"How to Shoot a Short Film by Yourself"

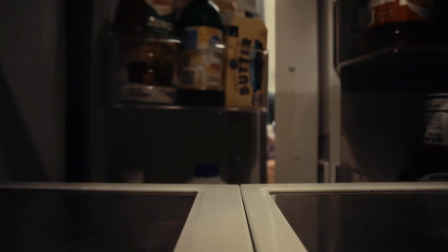Recently, I made this, and I'm calling it a short film, even though it's not really a short film.
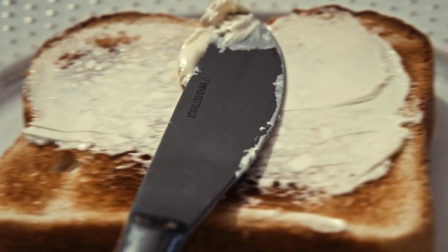And it started off as a behind-the-scenes breakdown, like a lighting kind of thing. Got completely out of hand, and I just started having fun with it. So today, I'm going to break down what I'm calling Toast. And if you haven't seen it, I will link it in the description below. So let's get started.
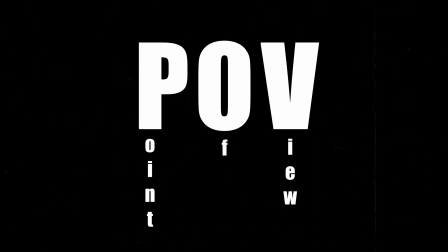So the original idea for this was to have every shot as a POV, whether that was the point of view of a person or a thing, didn't matter. I just wanted every shot to be a POV. And what I decided to do was to go with a snorri cam look.
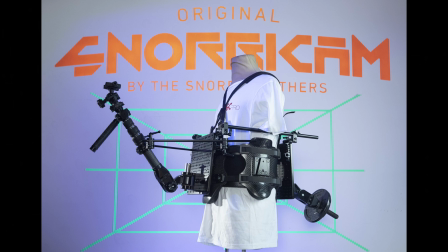And if you're not familiar with the snorri cam, it's like a vest harness that goes across your talent with a little attachment for your camera, so it's pointing directly at your talent. I don't have one. They're not the cheapest thing in the world, and I didn't want to try and rent one.
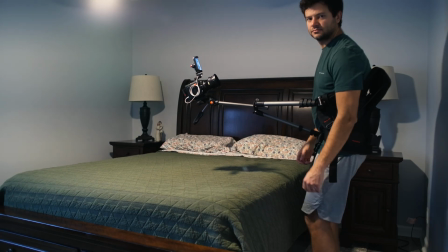So what I did was used a tripod and a vest from my broken fly cam. It worked, I guess. I don't know. It wasn't the most comfortable thing in the world.
This is so uncomfortable.
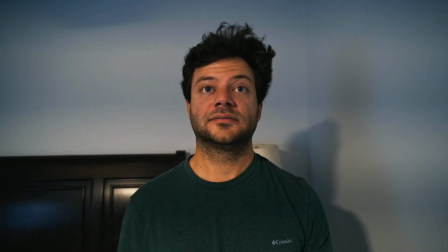I don't know why. I thought of this idea.
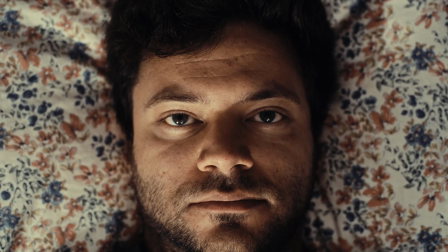So the first shot we have is this close-up of me waking up from the world's most annoying alarm clock sound.
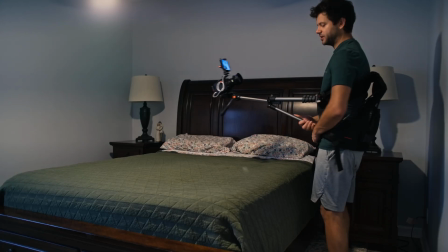And all I did for this was just simply lay down on the bed with my super professional snorri cam.
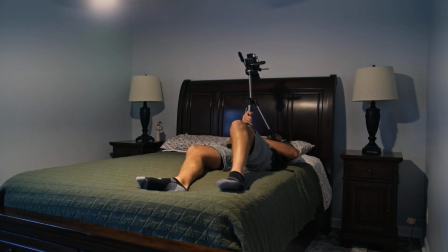And the lens I used here was the 50mm because I wanted to punch it in a little closer. And that's it. That's all I did for this one. I didn't move or anything like that for this particular shot. Now, I wanted this to feel like morning, even though it was an overcast day and it was raining.
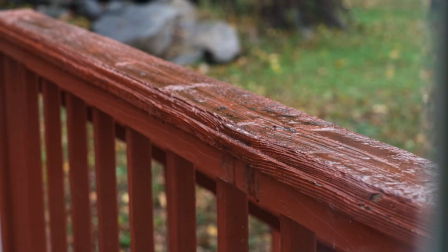So I had to bring in some light, obviously, to supplement that. The first light I used was the Amaran 100XS, and it had the Lantern 90 on the front of it.
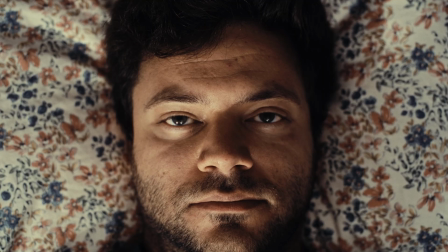This was my key/fill. It's more or less a fill in this shot, and it will be a key in the next one. Then we'll see that in just a second. But it was at 5600 Kelvin and at 100%. The next light I used is an Aperture 300X with a reflector, and that was shooting through a DIY cinefoil thing, and you can't see it in this shot, so we'll talk about it more in the next one. The third light is an Aperture 300D with a reflector as well, and that's down low,
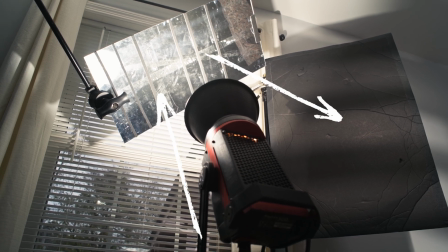bouncing into an acrylic mirror, and that was only at like 33%, I believe.
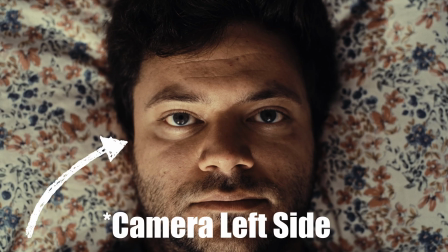And this light is the hard light that you see on the left side of my face, because again, I wanted to emulate early morning, and so I wanted the light to come in kind of harsh and really horizontal.
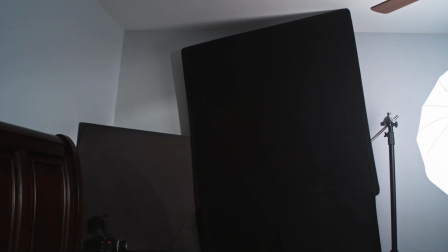And the final thing I did for this shot was I put a 4x floppy and a black poster board flag on camera right, and that was to prevent light from bouncing off the walls and filling in the right side of my face on shadow side a little too much.
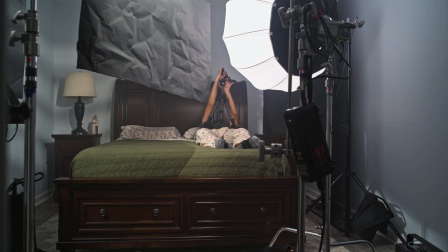That way I can have a little more contrast. I also added haze on this one, but I was really struggling to get everything done in a timely manner. So this is the only shot that I used haze in, and I just stopped using it after that. So yeah, I used it on this one. So then we have this medium close-up still lying on the bed.
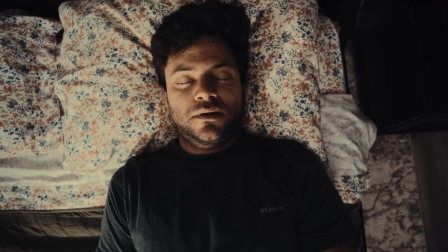We have a couple cuts in between, and then I finally sit up out of the bed. And this is the first shot where you can see that it's a POV sort of snorri cam because the camera's following me the entire time I'm sitting up.
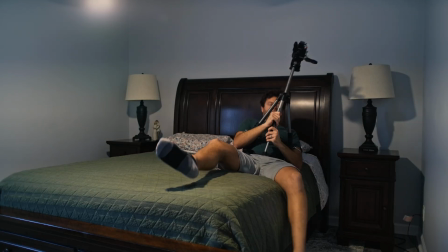The camera stayed in the same exact position as the previous shot on the 50mm.
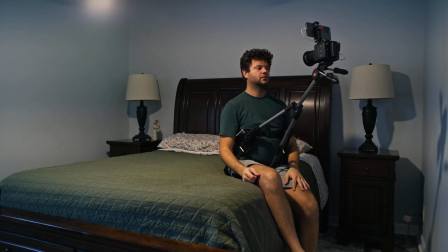The only thing I did was swapped out the lens for the 20. That way it's obviously a lot wider. And this is where you can see what I did with the 300X with the reflector.
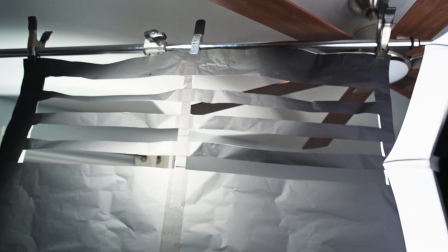All the other lighting and the flags, everything remained the same, but you can actually see what the 300X is doing.
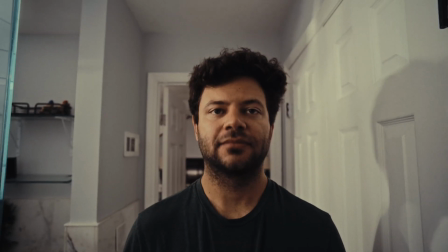Now I'm in the bathroom, and this is the last shot that I used the snorri cam on because it was super painful to use. It was just a tripod, and it was digging into my abdomen. But regardless, still using the 20mm lens on the Z cam here.
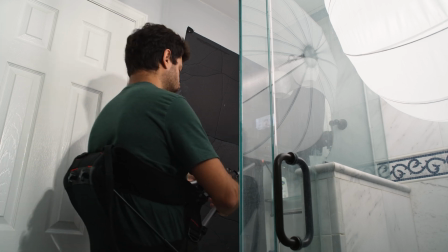For lighting, let's start with the background, so back into the bedroom.
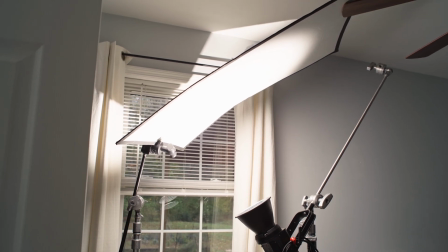I used an Aperture 300X with a reflector, and it's bouncing into a white poster board bounce, like a 2x3 or so, as far as size.
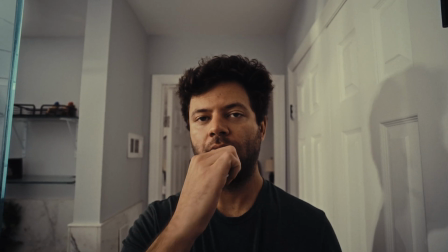And it was at 100% at 5600 Kelvin. Now for the key light, I wanted a mixture of hard and soft light in this scene just in general.
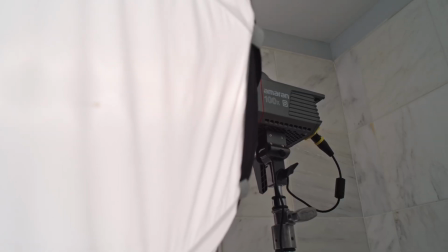So I used an Amaran 100XS, again with the Lantern 90, and it was at 54%, I think.
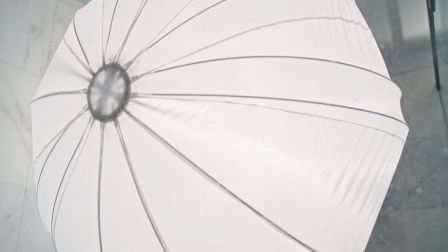And it was in the shower, and it was just pointed toward me.
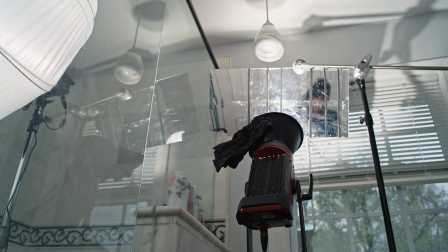Then to add in our hard light, I took the 300D with the reflector at 25%, and I again bounced it into the acrylic mirror.
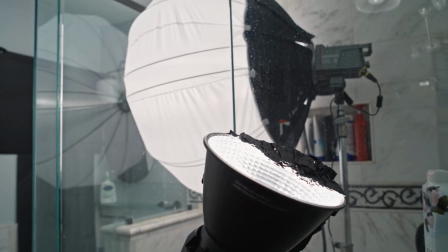And then I had a cinefoil flag on the reflector to reduce the sharpness on the shadow.
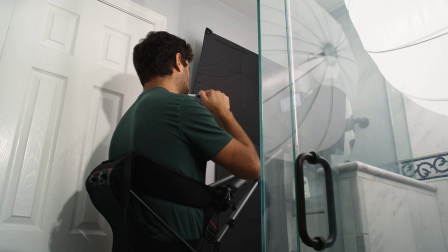You can see my shadow on the wall, obviously, and I couldn't move or position myself any further to soften that or just get it out of frame. So the cinefoil really helped reduce how sharp that is. And I know it's still kind of sharp, but it was way worse. And finally, I wasn't getting any sort of contrast on my face at all because the doors that were behind me are white, the wall's white.
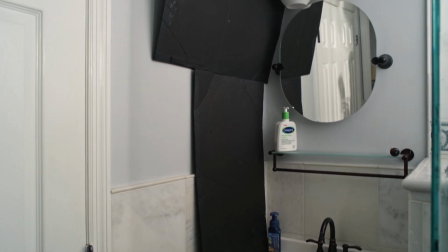So what I had to do was I took 2 black poster boards as flags, or negative fills rather, and
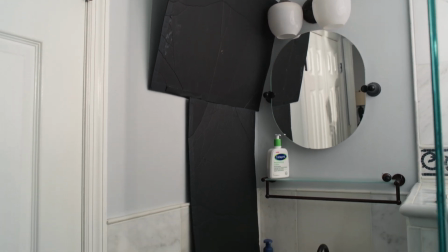I put them on my left, so camera right, and those are just taking that light away,
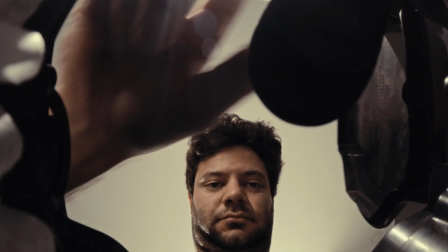so I had some sort of contrast on my face. That brings us to inside the coffee maker, and I love this shot.
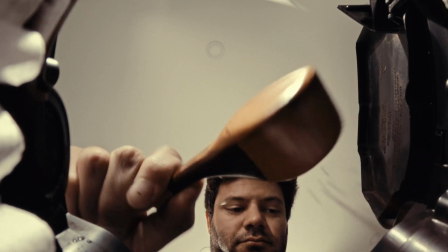I really do.
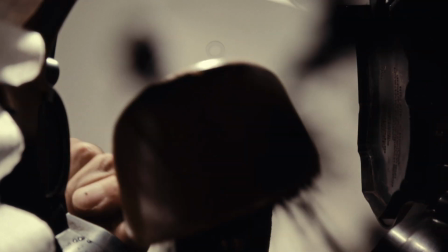The point of view is a lot of fun, but also crafting the lighting for this was, in particular, a lot of fun and super interesting. Now the camera here had to change for obvious reasons. My Z-Cam can't fit in the coffee maker, and I wasn't about to tear my coffee maker apart to make it fit.
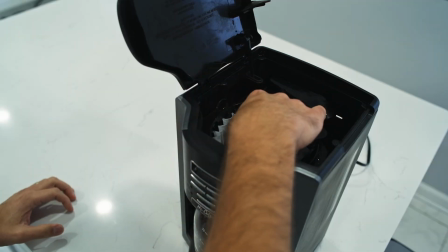So I used a GoPro, and I believe I have a GoPro 12,
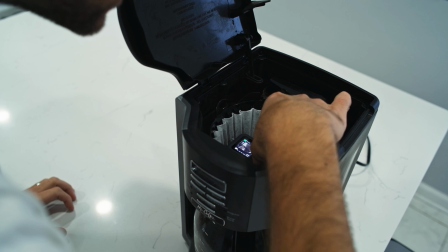and I set it to super view, which is the widest angle of view on that particular GoPro.
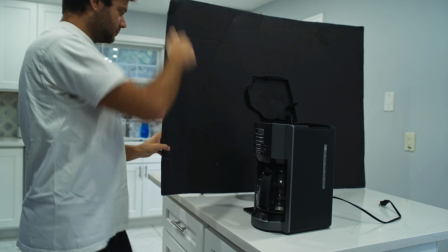The first thing I did was set up a black negative fill on camera right, and again, I'm just using some 2x3 black poster board for that.
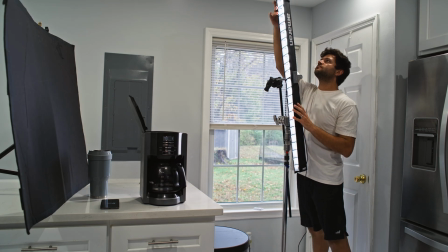For my key light, I use an Amaran T4C with the grid, and that was just pointed about 45 degrees toward my face.
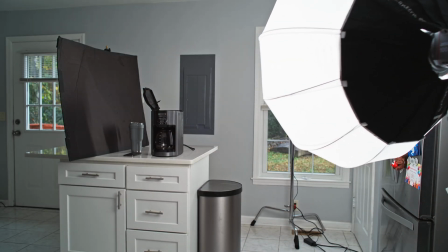I then took a 100XS with a lantern 90, and that was directly behind me as just a soft room fill. And that worked out great, but I wanted to add a hard light source as well. It's a little too soft just filling the room.
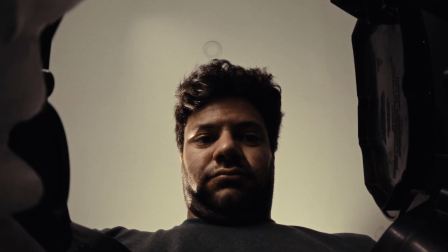So what I did was took an Aperture 300X and attached a snoot onto the front, and I pointed it directly at the back of my head. Once those were set, it looked okay, at least the light on me looked okay. However, the coffee filter and everything was just complete darkness, and that didn't look great at all. So what I ended up doing was taking a 300D, and I made a snoot out of cinefoil, a really, really small one,
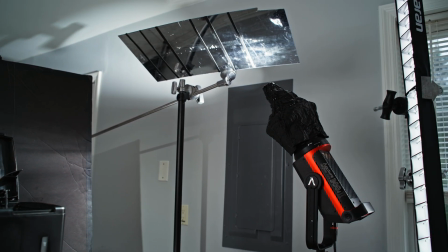and I bounced it into an acrylic mirror and pointed it directly into the coffee maker to bounce into the filter.
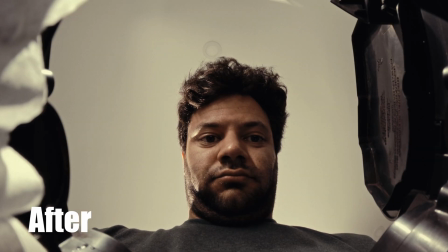And that made a huge difference in adding more visual interest into not just the coffee filter, but the whole image overall. So I'm very happy with the way this one looks. The next shot we have is a piece of toast going into the toaster, which would have been way cooler if I didn't mess it up.
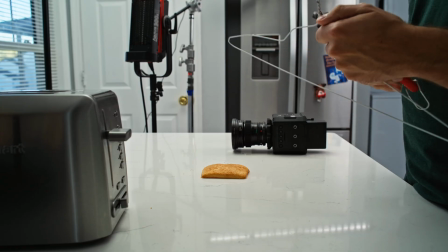So what I ended up trying to do initially was taking a coat hanger and putting 2 pieces of bread into the coat hanger.
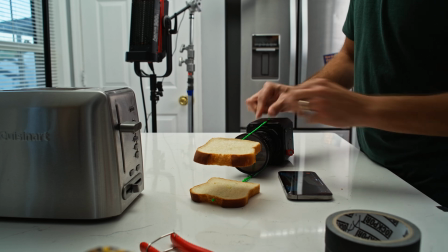And then I believe I gaff taped that to the lens. And the whole idea was to get the toast to like dive bomb into the toaster.
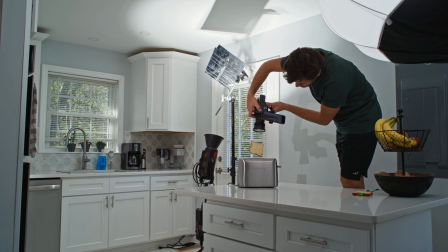Love the idea. 2 pieces of toast didn't work. So what I ended up doing was taking the 20mm lens with the Z-Cam,
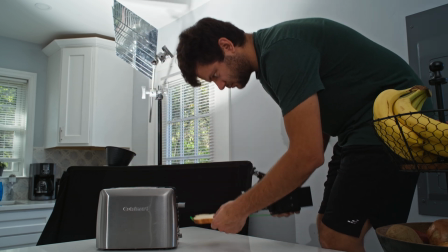and I attached a +4 diopter filter on the front. Otherwise, I couldn't get any piece of the toast to be in focus, which is the whole point.
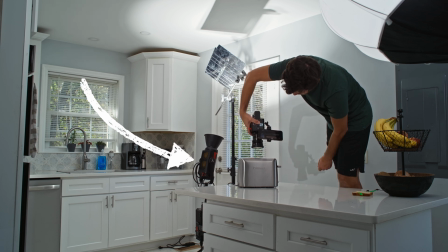And then for lighting, I took an Aperture 300D with the reflector, and it was at 100%, and that was bouncing into the acrylic mirror once again.
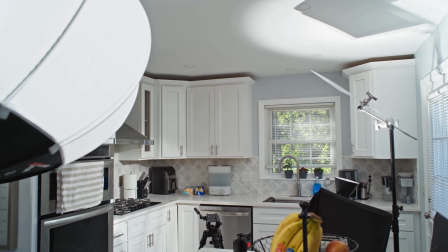I also used an Amaran 100XS with a lantern 90, and it was at 100%, and it was positioned on camera left as more or less a key light for the piece of toast.
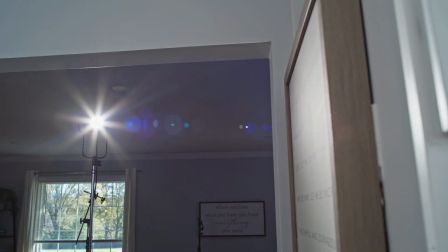Then finally, I had an Aperture 300X with a snoot, also at 100%,
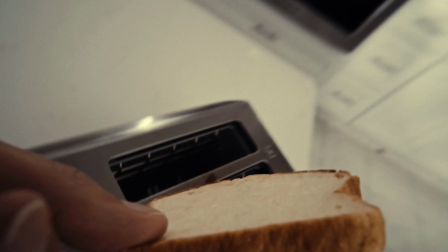and it was just scraping across the entire scene and on a little bit of the toaster, which is this harsh light you can see right here.
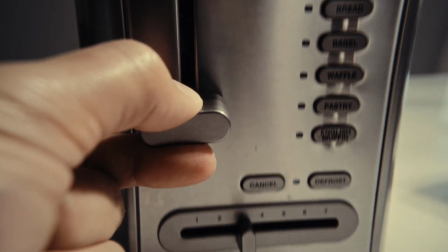Then we follow my fingers as I push the toast down into the toaster.
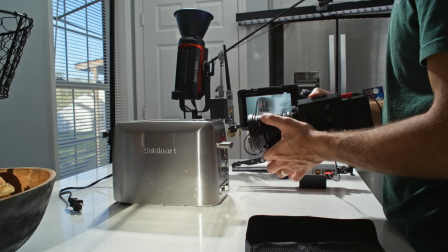The lens was again the 20mm with the +4 diopter or close-up filter.